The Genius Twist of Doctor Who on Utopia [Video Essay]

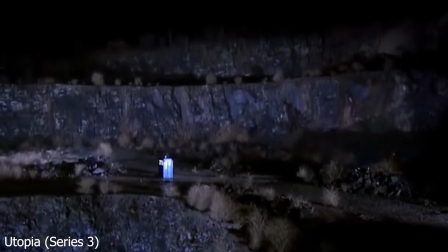0s
Doctor Who's iconic lead is an alien from the distant planet Galakrai, zipping through time and space with a stolen time machine.
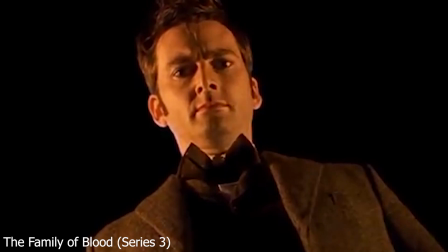7s
With an alien character like this, it makes sense for there to be a character who's the complete opposite of a hero.
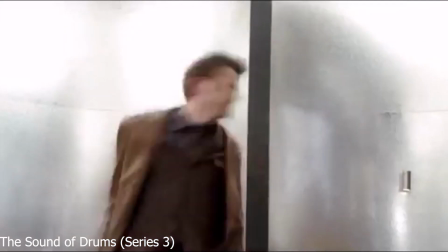13s
There's one specific character who fits this label, confronting the Doctor time and time again in memorable battles across the universe.
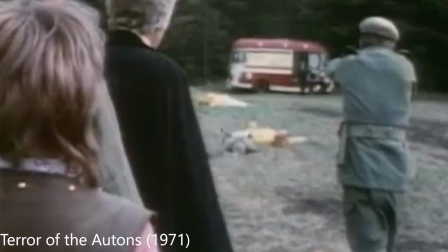21s
This is of course, The Master, first appearing all the way back in Tower of the Autons to face off against the third Doctor.
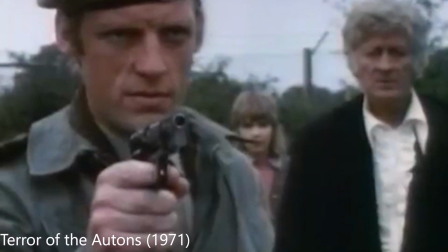30s
The Master quickly became a memorable face of Doctor Who and returned in the third series of the revival show. Russell T Davies is an immense fan of the Master and had every intention of bringing the character back in the revival show,
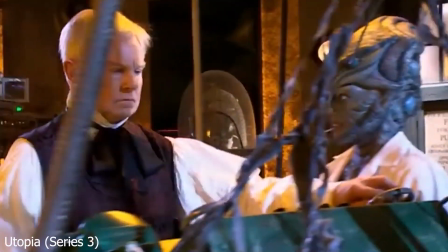44s
although he was determined to keep this a secret by being adamant that he was not interested in bringing him back. back.
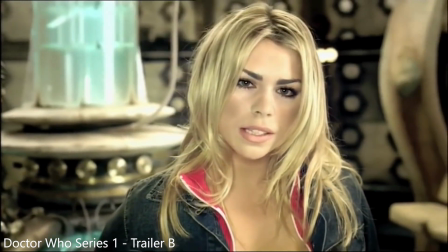50s
In late 2005, empowered with the knowledge that Doctor had been renewed for both a second and third series, Davies began to lay his plans for the Martyr return in the late 2007 series.
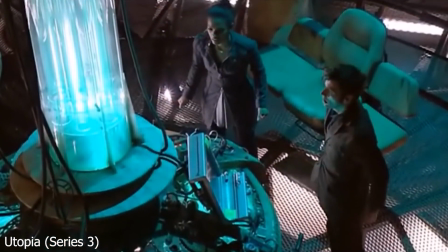62s
With each series, he wanted to bring something massive back.
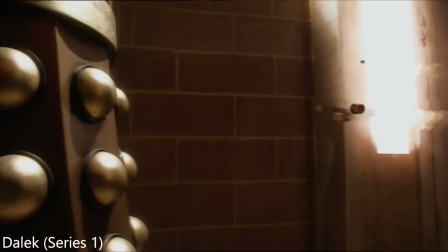65s
This would follow on the heels of the Daleks in 2005 and the reintroduction of the Cybermen in 2006.
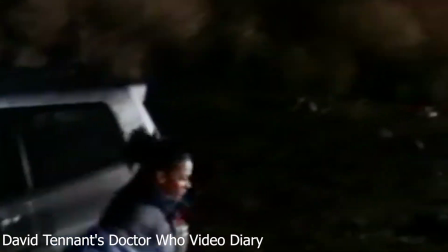73s
For the third series, however, he finally got his chance to do his own adaptation on the most beloved villain of the show, The Master.
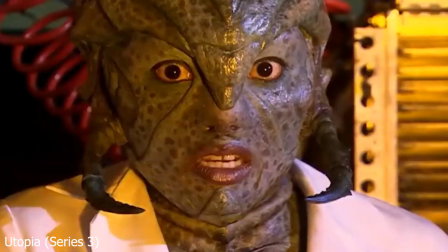81s
In today's video, I'll be taking a look at how Russell T. Davis perfectly reintroduced the Master.
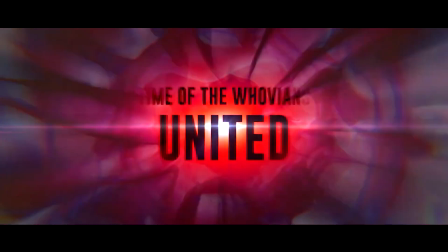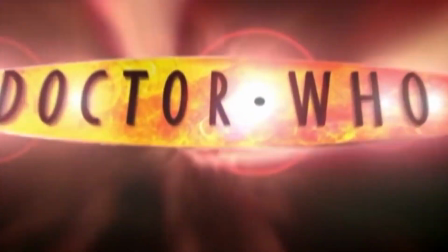98s
The Russell T. Davis era has always conveyed sprinkles to future events such as Bad Wolf, Torchwood and the series 4 story arcs. However, Davis goes a lot further than that in his for Earth series.
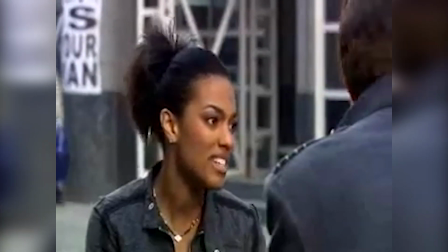110s
So much so, he began seeding references to a man called Mr Saxon into episodes as early on as 2006's Love of Monsters.
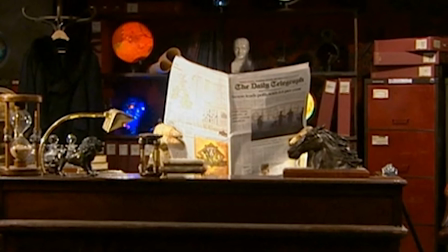118s
Though he was only a newspaper headline, Saxon leaves pole 64% but it just truly shows he has put a lot of time and effort into this story arc.
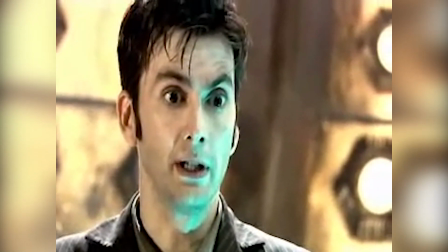129s
Meanwhile in Human Nature and the Family of Blood there isn't any Saxon references in in the slightest but it's a crucial plot point for the three part finale.
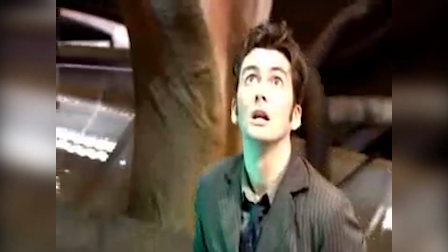139s
It's revealed that Time Lords can also have a genetic structure to become a human.
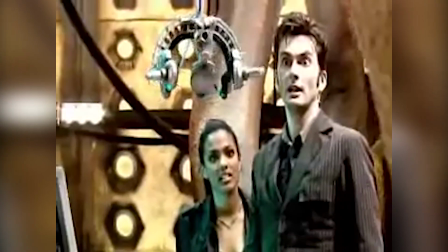143s
The device is titled a chameleon arc with the Doctor placing his true identity into a fob watch to hide as a teacher.
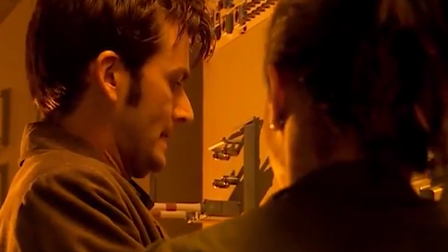151s
Therefore when it's shown again in Utopia the audience is automatically
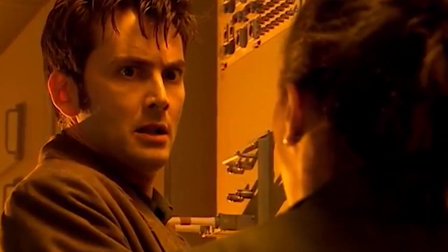156s
aware of what's going to happen and has the exact same reaction as Martha does. Davis' plan was to reveal that Harold Saxon was in fact the Master,
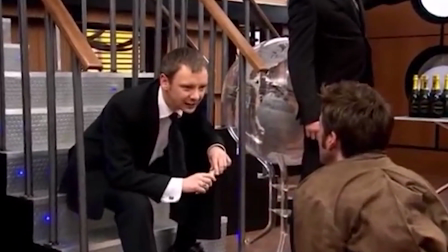169s
his presence undetected by the Doctor because he had become a human via the Chameleon arc.
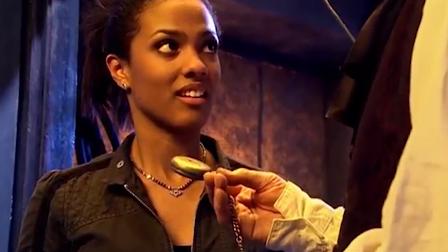174s
This meant that Davis could initially introduce the Master as a friendly character in order to explore his relationship with the Doctor and the audience would suspect to think,
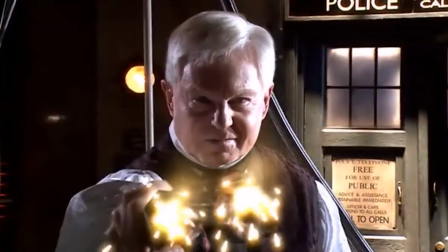183s
as for new fans of the show who don't know who the Master was in a classic era,
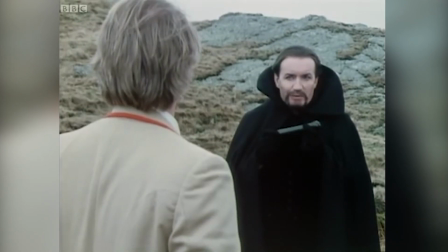187s
they would have a pretty a good idea on who he is, especially the contrast from a nice gentle old man to a psychopath.
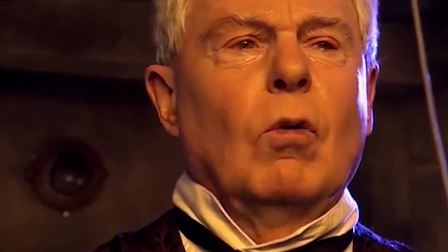197s
Jacoby would actually play the master only briefly,
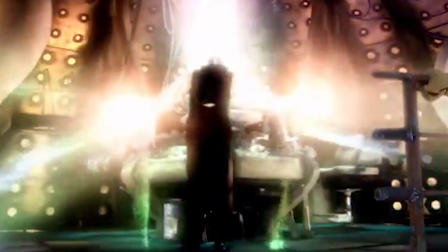201s
since Davis intended for him to regenerate at the climax of Utopia into the incarnation which would feature in the finale.
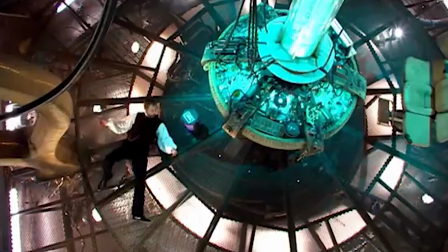208s
This would of course be played by John Sims who's best known for Time Toss
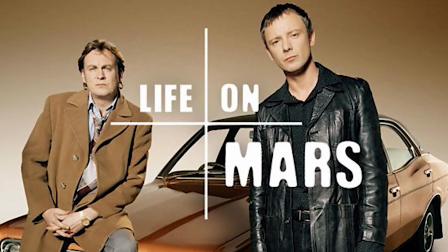213s
Police Detective in Life on Mars and Steven Edwards from the sitcom Space. For this version of the Master, Davis wanted to draw parallels with David Tennant's portrayal of the Doctor,
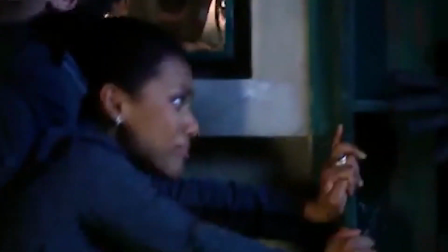225s
but viewed through the prism of an utter psychopath, what he felt would make the Master a more dangerous to our three friends.
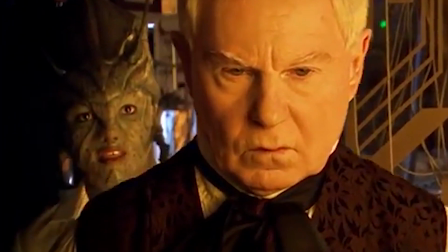232s
Davis gave Yana a companion in form of Chantfo, whom he would actually murder once he had converted back into the Master,
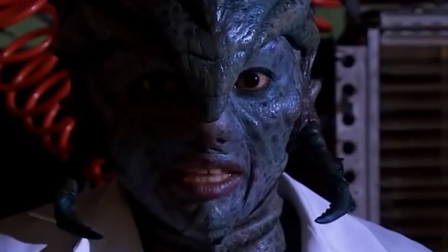241s
showing the difference from the Doctor being a loving to his companions to a selfish man. plan.
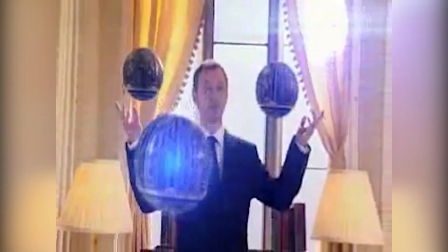246s
As well John Simms master does a similar thing with Lucy a companion type for the
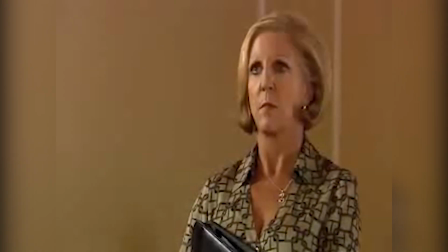250s
master to physically and mentally abuse her although it was very subtle.
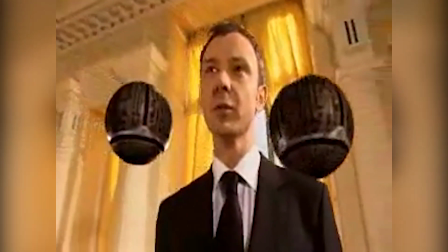255s
In Sound of Drums Lucy was a great way of building up suspense on what the masters plan was as well building an odd relationship with him.
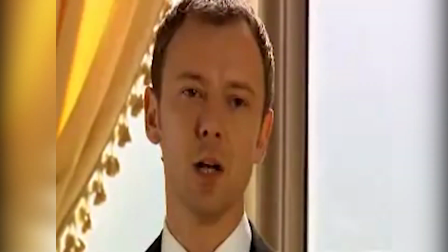265s
Someone who he could fully trust and give out his schemes to instead of the audience watching him talk to himself.
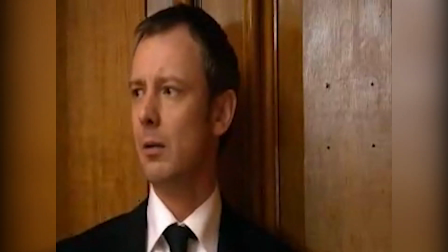271s
However he orders the top plane to kill Vivian Root that caused her to be frightened and shaken by Vivian's scream.
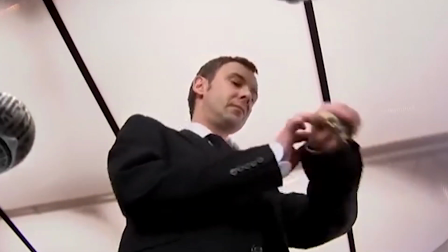279s
But later on when the top plane kills the American president, she shows no sign of fear or alarm and remains calm throughout the entire event,
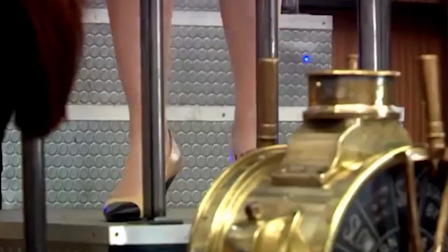288s
to a point where she joins the master seemingly enjoying the sight of the top plane flying down and killing one tenth of the human race.
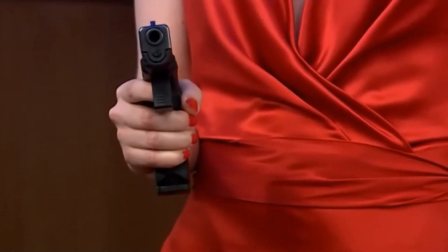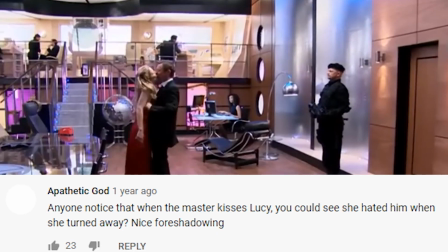302s
Yet that didn't last very long. Over the year of the master's rain, Lucy became cold towards him due to the abuse she receives at his hands.
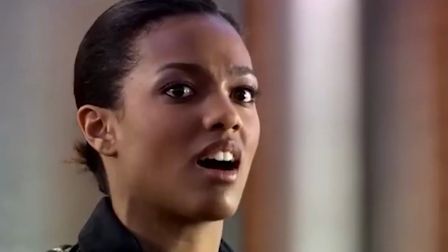311s
She decided to join by chanting the word Doctor. When the master realises his plan has failed,
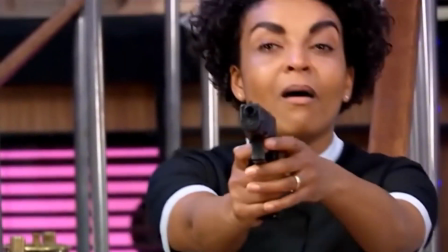318s
he tries to escape, however after she witnessed Francine Jones raise a gun to his direction and when the doctor stopped her,
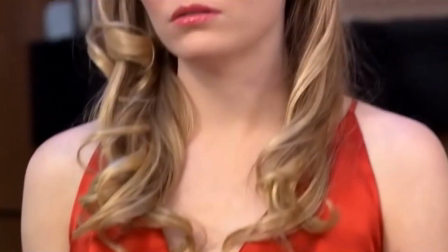327s
Lucy herself took the gun and shot him, just like Chanthrow did. Davis gave acknowledgement to the Master's previous appearance of Doctor Who, which had ultimately seen the Master having exhausted all his regeneration time.
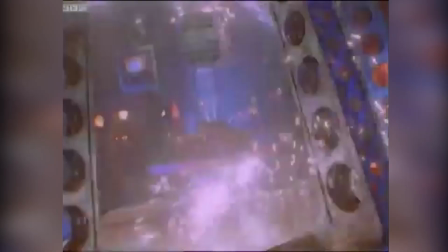342s
However, the reason of his survival was, he was reincarnated by the Time Lords to fight in the Time War.
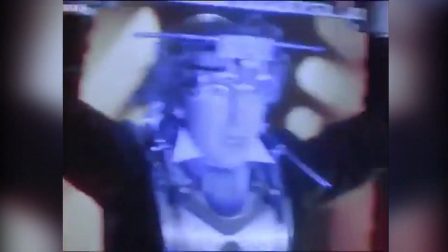348s
This additionally adds more to the canon since it was first mentioned in the first series of the Revival show.
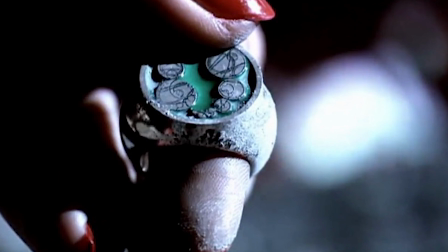354s
A late addition to the script was the woman's hand pick up the Master's ring while the evil time law laughter emerges on the screen.
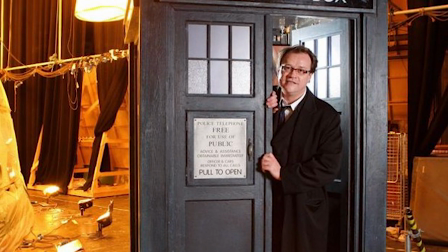363s
Davies have decided to include this shot in order to give future production teams to bring the master back, if they want to of course,
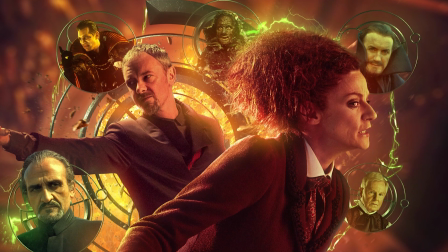371s
since the character has always been famous for coming back from the dead during Kasaku.
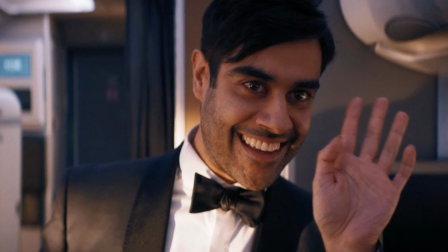381s
Since 2007 we've had three reintroductions to the master in three different eras of the show however I won't be focusing on the missing reveal I'm afraid.
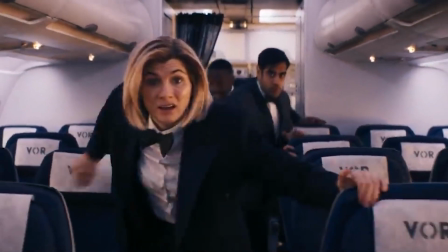389s
This will just be a comparison to the newest incarnation of the Master.
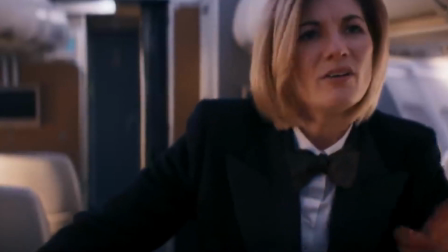393s
There's one huge reason why Spyfall fell on its arse and how Utopia was a complete success.
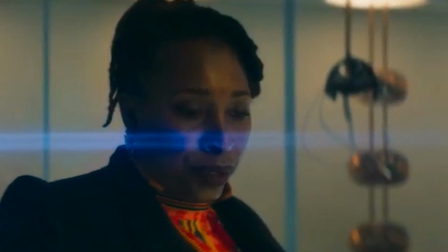400s
Okay, let me come out and say this. Series 12 in general relies on shock factor as a result of hiding its deep flaws.
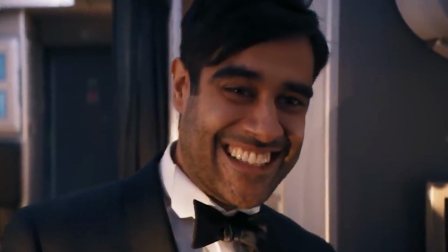406s
In Spyfall part 1, the surprise of the martyrs returned with the fandom into a freezy and saying it was such an awesome episode.
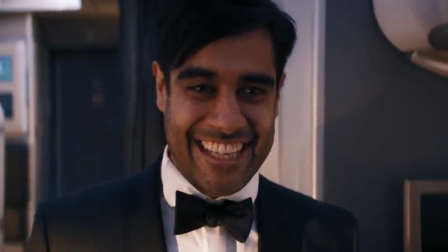413s
I'm not going to lie, I was exactly the same if you've seen our review back in January. Larry. You didn't like it. Please tell us. What did you think?
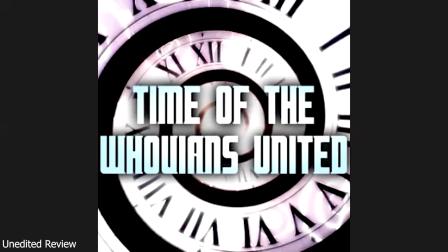420s
Literally, I called Corey about 15 minutes after the episode, and he's shocked because I actually found it enjoyable. Because I really hate Series 11. I, like, Corey's been listening for... Agreed. Agreed.
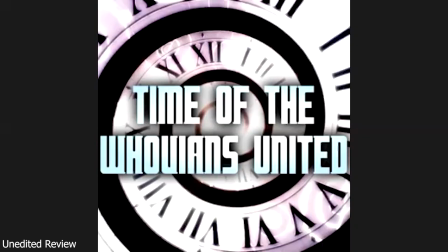435s
We know this. So, anyways, I thought it was enjoyable. Well, there were moments that I actually looked at the clock, because there were moments I could get bored.
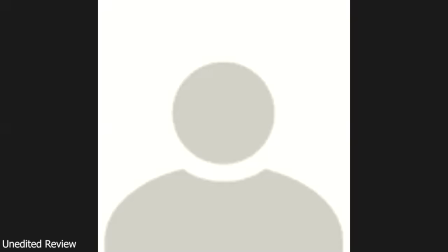444s
But there were scenes that I really got engaged. I thought, am I dreaming?
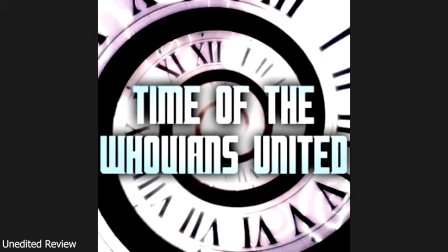448s
Is it good? I mean, it has problems like dialogue and Ryan's performance and stuff. But yeah, I thought it was good. Yeah, well. However, I had time to reflect on that specific episode.
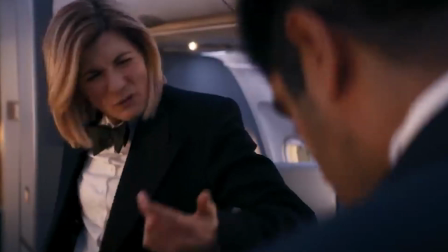461s
It really didn't have a long-lasting impression on me. But why is that?
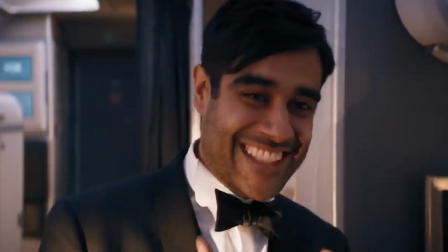465s
It proves that you can put one crazy fan service reveal to make you forget a 45-minute uninteresting episode into something perfect. I mean Cory gave it like a 10 out of 10 and I'm like what?
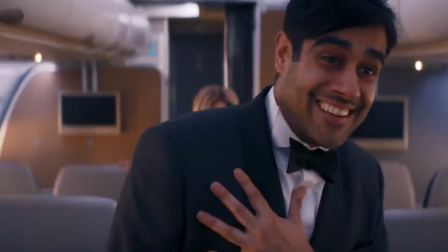478s
There was hardly any build-up to this master in this episode, it kind of feels like you blink and you miss it sort of thing.
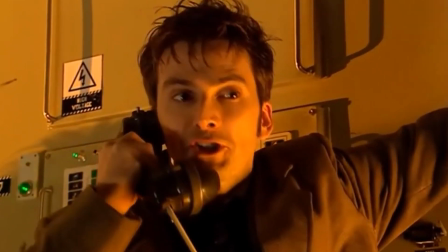485s
Nonetheless, Utopia works really well but throughout the story something was unusual going with Professor Yana.